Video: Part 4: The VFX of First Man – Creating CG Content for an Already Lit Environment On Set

The biggest advantage for us for shooting in camera was basically how the screen then would become the background and then interact with the set.
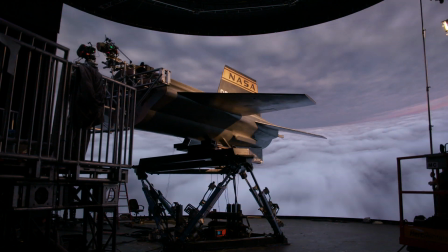(0:16)
So you would get stuff for free that you normally spend a lot of time trying to mimic, like a lot of reflection, refractions through various surfaces. Furthermore, it would obviously help the director to see what he wanted to shoot,
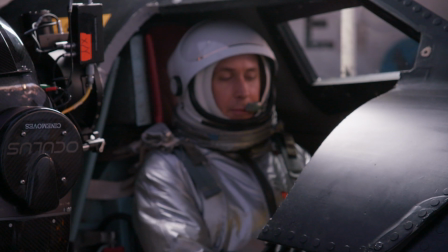(0:29)
but also actors then can act more naturally and then they can see what they are acting to. We had created CG models for any vehicles or spacecraft that were featured in our sequences.
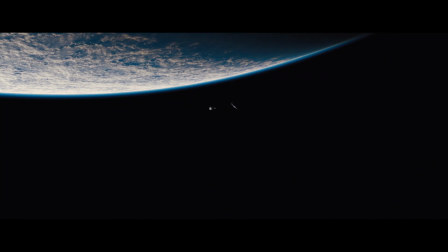(0:42)
It was already predetermined for anything in a wide angle.
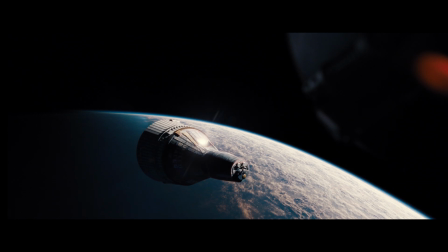(0:45)
We would provide the content and we would create our 3D assets and then treat them as full 3D shots. For anything for a mid or a close-up shot, they would be using either miniatures or close to real-size actual models.
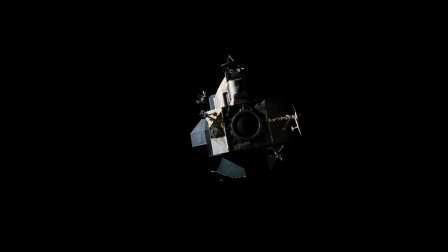(1:00)
In post, we would then sparingly sometimes enhance a little bit with CG where needed. One of the assets that features heavily for us is the Genie target vehicle.
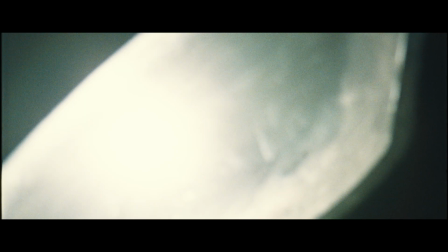(1:12)
Neil is orbiting around the Earth and needs to dock with the ATV.
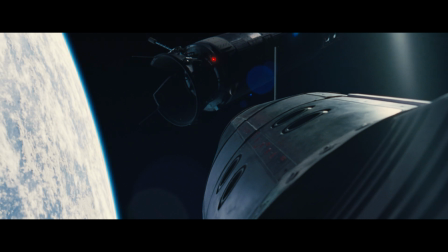(1:17)
What they did on set was they created a model of the docking cone and the immediate surroundings.
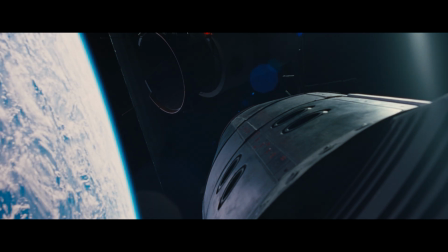(1:22)
The model wasn't controlled by a rig, so they would manually push it around on set to make it fit where needed.
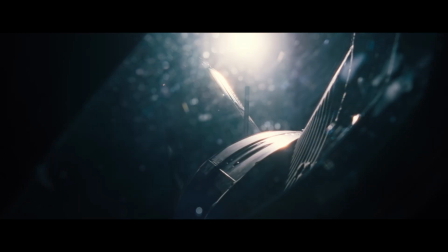(1:29)
We would then take whatever we could from the plate and reproject back onto the CG, keeping as much as was possible. Another big asset for us was the moon itself that we also had to create, and it needed to be rendered because we also needed to project it on set on the LED screen.
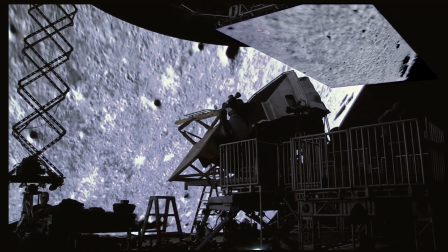(1:49)
So NASA has what's called the Lunar Reconnaissance Orbiter. It's basically a spacecraft that orbits around the moon, and it maps and scans the surface and then collects a lot of data.
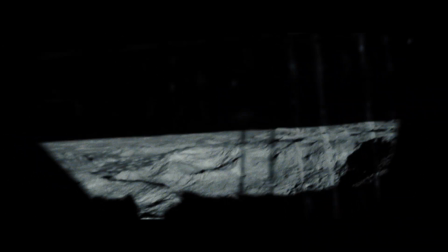(2:01)
We would then gain access to that data and with that build
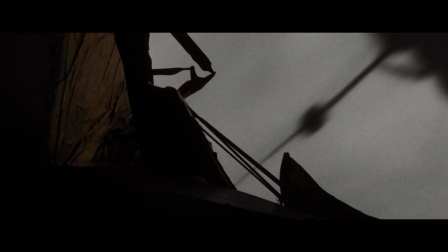(2:06)
several variants of the moon that would be needed based on the level of detail that was required for the shot.
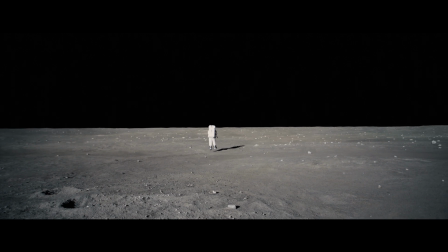(2:12)
For me, this was a very special project to be a part of, both because of the amazing team internally, but also to be part of something that was a bit special, a bit new in terms of workflows.
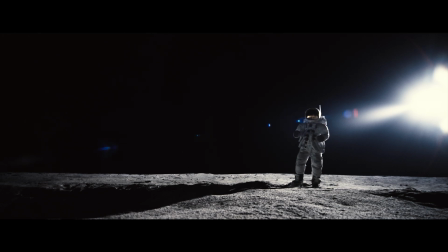(2:26)
And it covers such an iconic part in history. And of course, it deals with space.
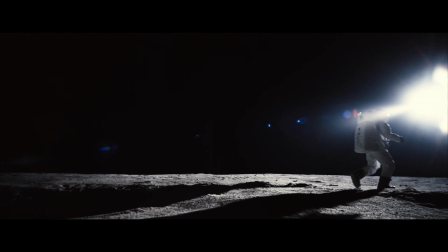(2:32)
Who doesn't like that?